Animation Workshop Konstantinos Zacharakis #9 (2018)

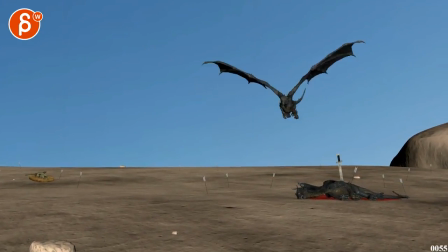4s
Right. Let's play this. I think this is overall looking a lot better.
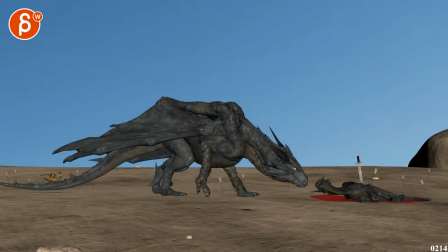11s
It's really coming together. Just some little technical things. Some timing issues here and there, but it's good.
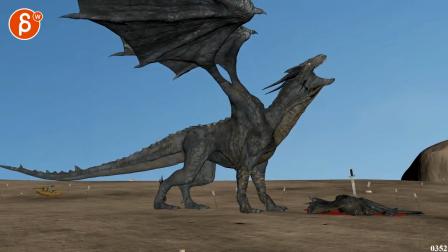17s
Some body mechanic stuff. It's cool though. I like it.
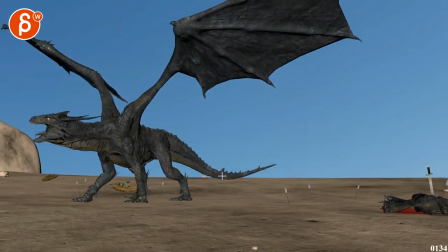23s
Yeah, definitely with the camera coming in, reframing. That's all cool.
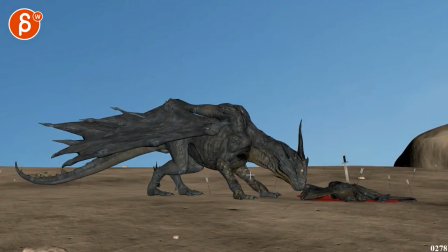32s
Let's see. I wonder.
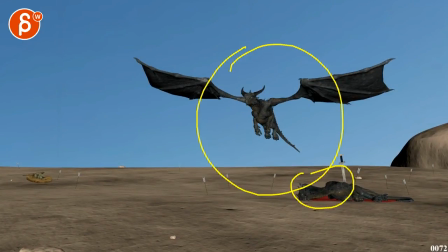37s
I like how close the dragon gets to the baby, but then once we're here, it's very edgy.
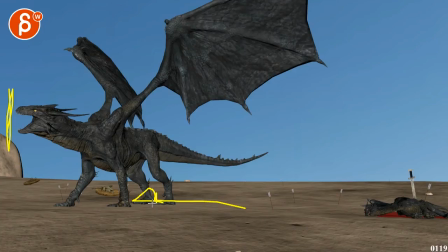45s
My concern is that if we, my instinct would be to pan over to give, you know, so the head would be around here, but that would really cut off the baby. But at the same time, we've seen it already. I think that should be okay.
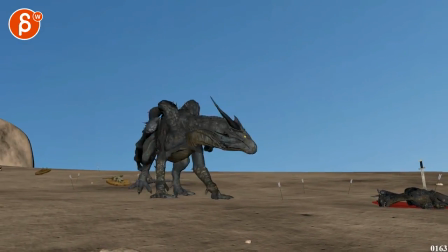59s
There's a bit more room, and then you can walk into that new framing, and you still end up here.
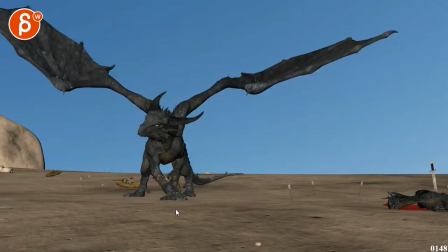66s
That's all cool. And the end framing is cool too. I like that. That'd be my only camera comment, I would say.
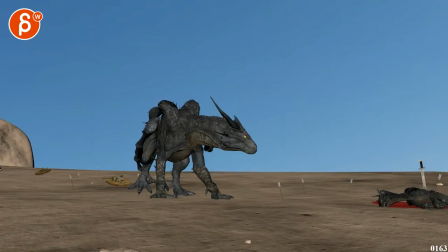77s
Just looking at that. It's been a while, sorry. Gotten really busy.
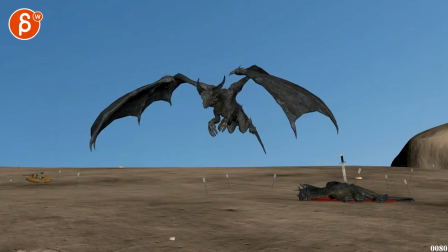82s
So if I had any other comments, I remember you're saying something about that you're going to.
I added a bit of rotation to the camera to reframe the parent dragon based on the last feedback. I will add your take on the camera later.
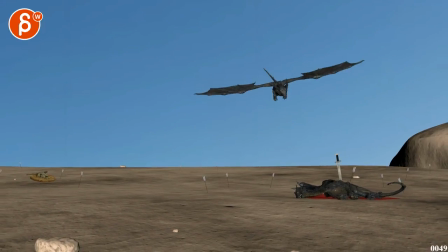97s
I have to admit, I don't quite remember what that was. horrible.
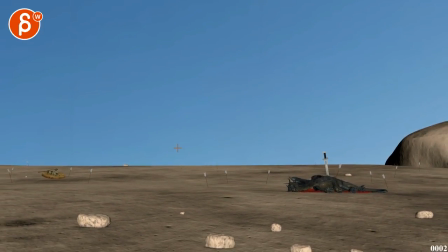103s
On the record, horrible. All right. In terms of animation, this entrance feels fast.
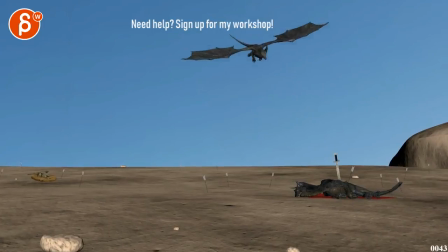109s
In terms of just flight mechanics and body mechanics and weight, there's something about it. There are a couple things. A, you would have to...
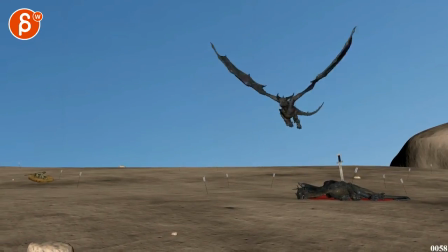121s
He gets very flat here, so I'm not sure if there's enough time. Ideally, I would say... slow this section down 15 frames. See if that's enough. It might just be enough. It just needs to be a tad slower.
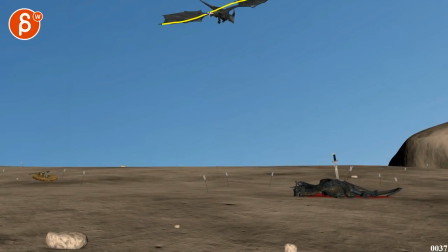139s
The other thing is that there's not a lot of pose changes or in terms of head, legs, and everything. I know it's gliding down, but it has a slight feel of a 2D card being translated in After Effects.
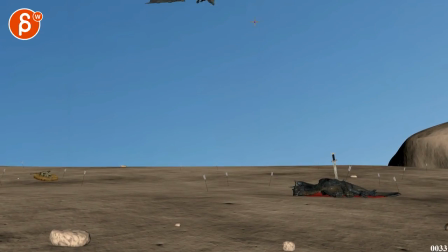155s
So you could do something where actually comes in this way, where the screen right wing is lower so that you have a change from this angle to this angle. So here, he also feels a bit too flat.
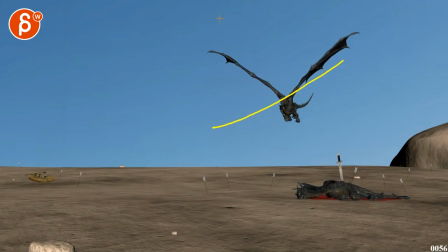170s
So I would angle the dragon a bit more like this, and having that change from here so that this side goes up might be a cool visual contrast, taking away that 2D card element.
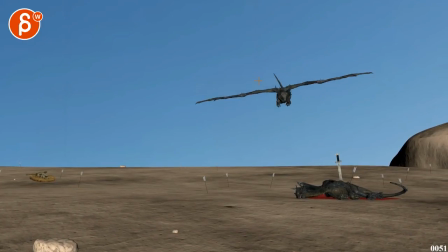185s
Then it feels a bit weirdly on a path, yet crabbing, where there's a change in orientation in a very flat way there.
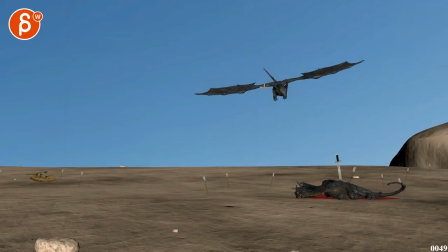199s
To me, it feels like you want to be tilted more, lead with the head a bit more into that curvature. And you do the wings.
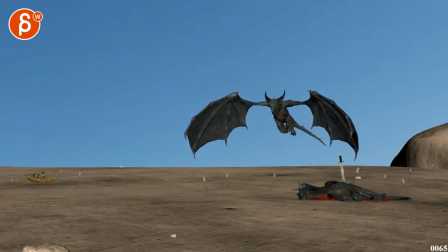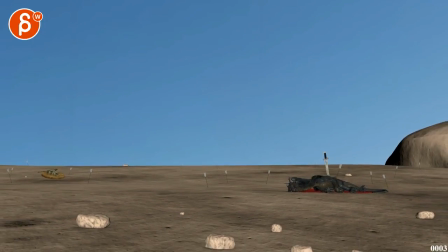215s
Looks like you want to do the wing almost later. Comes in.
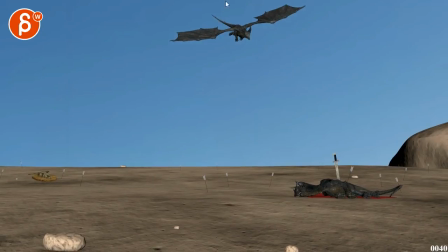222s
I think you could do the orientation this way. I will bring in the legs back a bit more tucked in. Maybe like a slight curvature in that tail. I mean, it is dragging, falling. It just feels a bit straight. Kind of a more interesting shape to it.